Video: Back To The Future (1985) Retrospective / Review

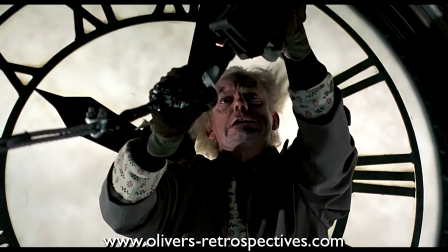[20:35]
But this film is so tight and concise with its execution, it appears to be done with ease from the filmmakers.
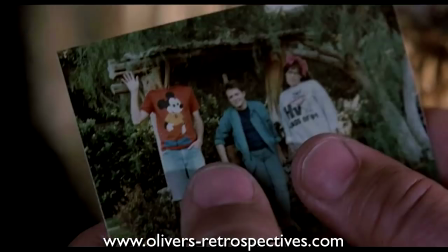[20:42]
They use very clever visual aids to show you how time is being affected in the future,
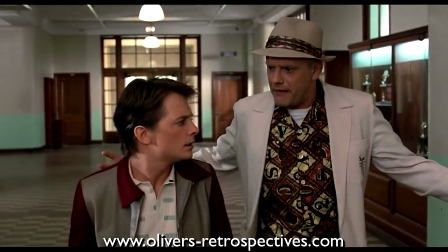[20:46]
instead of bombarding the audience with huge dumps of exposition, saying you can't do this and that.
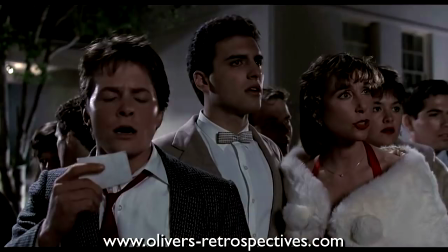[20:52]
For example, the disappearing photograph of Marty with his brother and sister is a simple indication that the future has been affected,
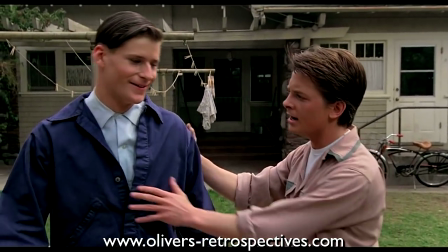[20:58]
and his goal is to keep that picture remaining the same. It's a simple narrative to help connect the story together.
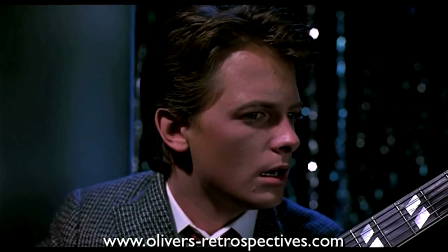[21:05]
By the end of the dance, he's on his last legs and slowly begins to disappear,
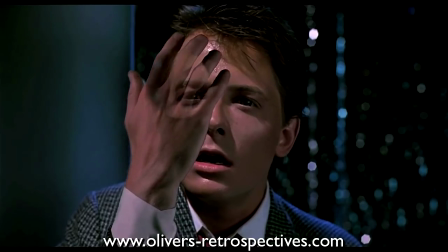[21:09]
and you can see him fade from existence, but his dad gets his confidence back at the last minute to save the day.
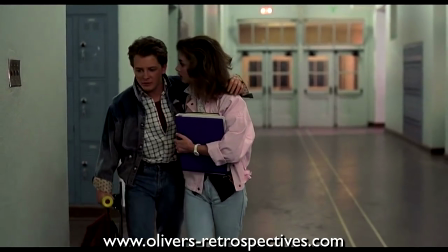[21:16]
What I love about Marty is that he's a teenager of his time and seems popular at his school,
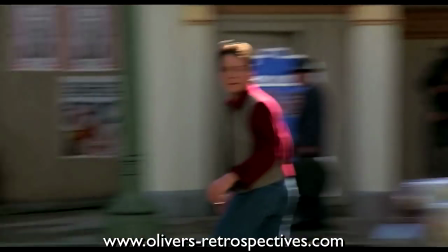[21:21]
but when he goes back to the 50s, he is like the coolest person around, invents the skateboard and refines rock and roll,
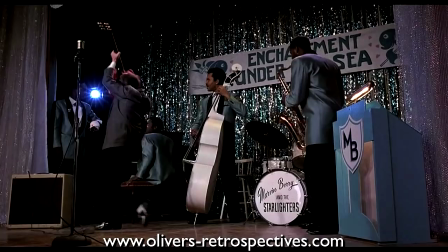[21:29]
but it's hilarious when he goes a bit too far with some of the 70s and 80s rock that perplexes the crowds.
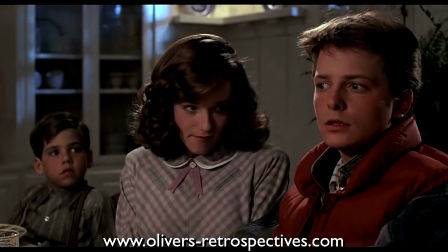[21:35]
It really shows a great passage of time. What makes the film work so well is its tone.
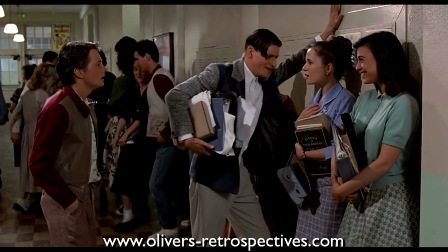[21:40]
I think that was the most difficult challenge for Bob Gale and Robert Zemeckis. If one cracked appeared, I think it would have fallen apart.
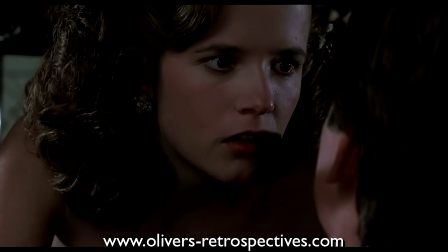[21:47]
Dealing with the idea of Lorraine being in love with her son is a difficult subject,
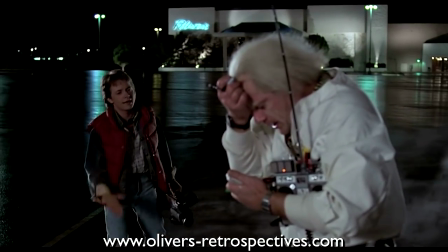[21:52]
and the idea of a young lad hanging around with an eccentric old man may seem like a difficult idea to sell to studios today.
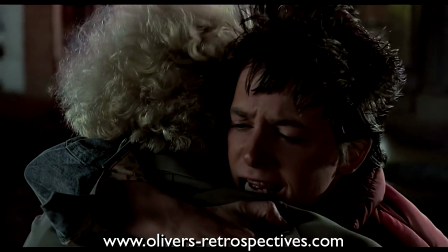[21:59]
Because it's handled with such care and passion that it all translates to the audience as funny and heartwarming.
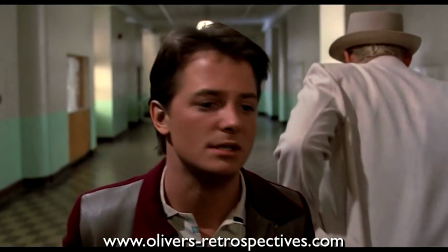[22:05]
The comedy is spot on. It doesn't really rely on punchlines or cheap jokes.
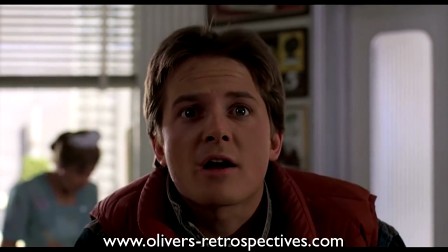[22:10]
It's all played straight, with Marty essentially reacting to stuff around him. This is where a large majority of the comedy comes from.
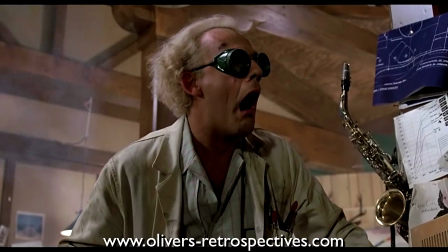[22:17]
The 1950s Doc Brown always seems on the edge and ready to explode with every idea he has, and lives very much in his own world.
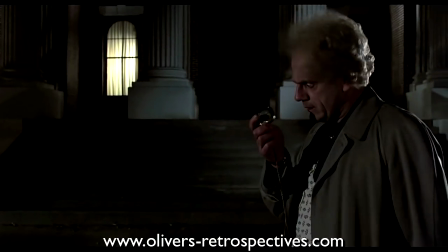[22:25]
Most of his lines are now so quotable. Me and my mates would reel them off all the time at school.
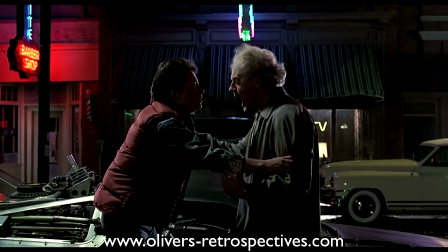[22:30]
Now all fans who see Christopher Lloyd at conventions make him say, "Great Scott!" His character has become so ingrained in pop culture.
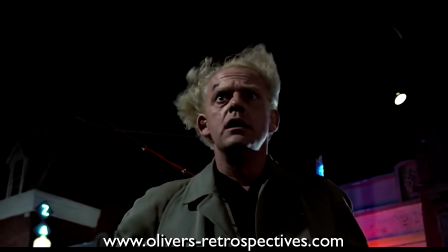[22:38]
There is a deleted scene where Marty is concerned about returning to the future,
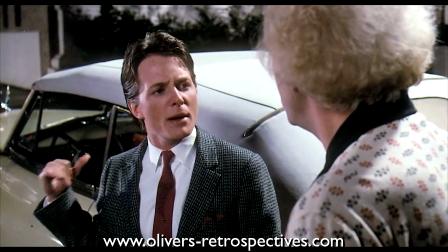[22:42]
and with the changes he has made to the past, he thinks he may end up being gay, which Doc says,
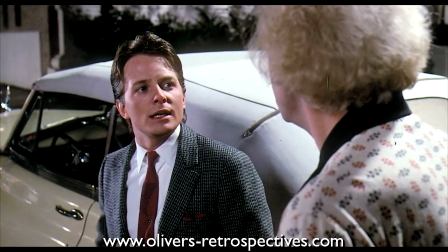[22:48]
why should that be a problem? You can see why they deleted that scene, because it shifts the movie's tone and isn't something I believe Marty would say.
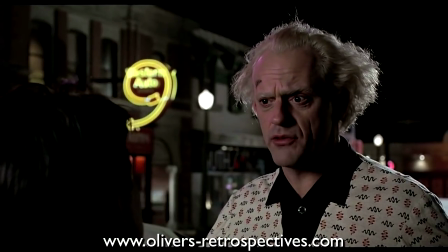[22:56]
There is a fantastic scene that really pushes their great chemistry before Marty leaves to attend the school dance, and Doc Brown admits he is going to miss him.
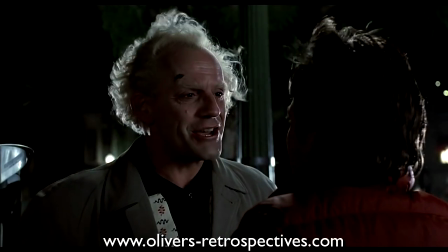[23:05]
It's going to be 30 years before he sees him again, and when Marty has to officially say goodbye, he hugs him.
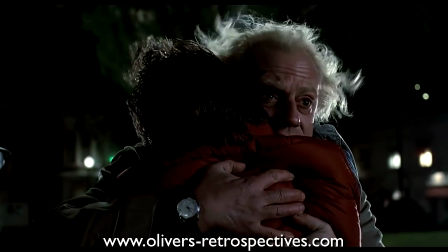[23:11]
It's the closest we see them being really good friends. These are the moments that demonstrate the heartwarming friendship that holds the movie together.
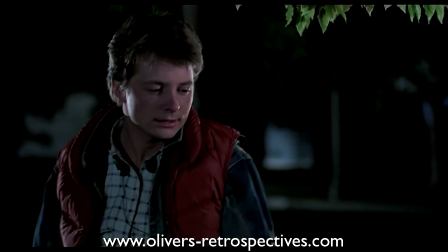[23:20]
One thing that always got to me as a kid was when Doc Brown turns to see the Libyans approaching.
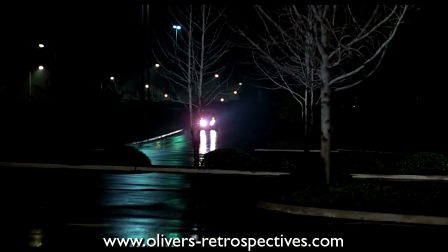[23:25]
I always found it so scary. The music enforces their approach, and when the headlights turn on, it always gave me chills. The photography by Dean Cundey is sublime, going with a soft lighting style and warm colours for the scene set in the 50s and with the 80s,
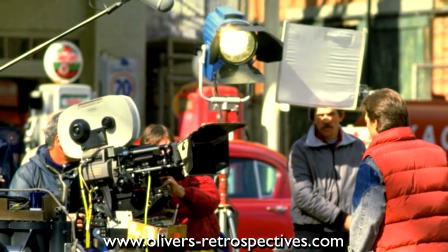[23:41]
it has a harder lighting and stronger colour design.
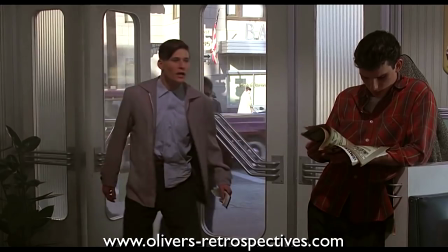[23:44]
I would have gone one step further and changed the film stock for the 50s period, so there was a more obvious distinction between them.
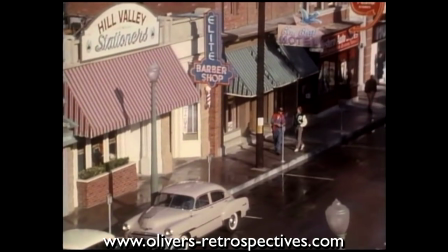[23:50]
The production design really delivers on making the 50s so believable.
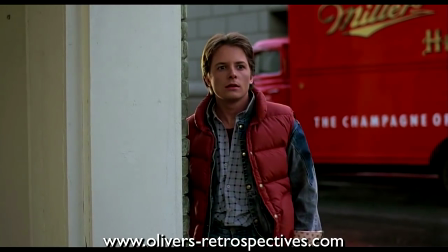[23:54]
I love that scene where Marty walks into the town square and the Mr. Sandman jingle is playing on in the background, and you see how the town used to be.
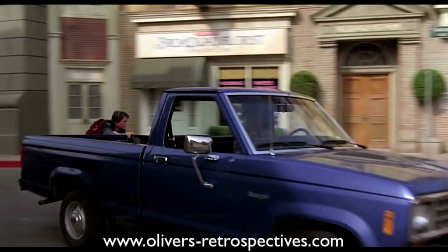[24:02]
In the future, it's kind of a depressing, rundown place that lacks any character.
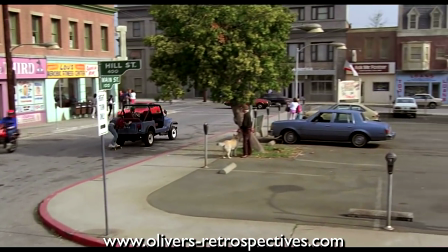[24:06]
Like Marty, the audience are transported back to a real world.
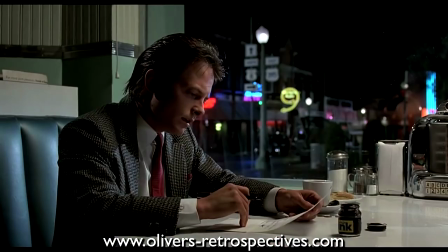[24:11]
With the great photography and production design, it just gives the film an inviting atmosphere that keeps you hooked.
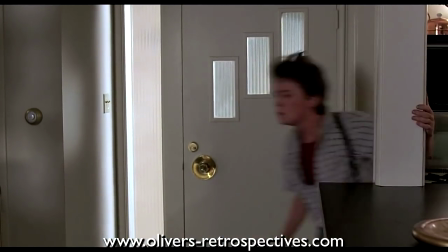[24:17]
I suppose the only thing you can question is the ending. It always had me a bit confused when Marty goes forward to 1985 and his parents don't recognise him
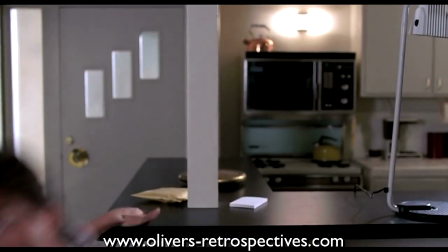[24:26]
from his appearance in the past or mention how similar he looked to their friend who set them up in 1955.
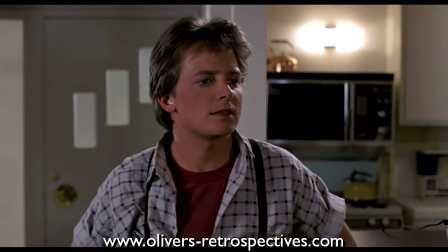[24:31]
Maybe through the passage of time their memory of him has somewhat blurred, but his father has written a book about the events,
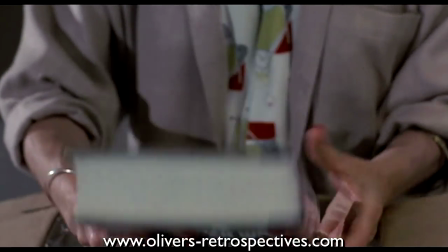[24:37]
so there could be something referencing his memory of Marty and how he helped. It is a nitpick and an obvious issue with dealing with time travel.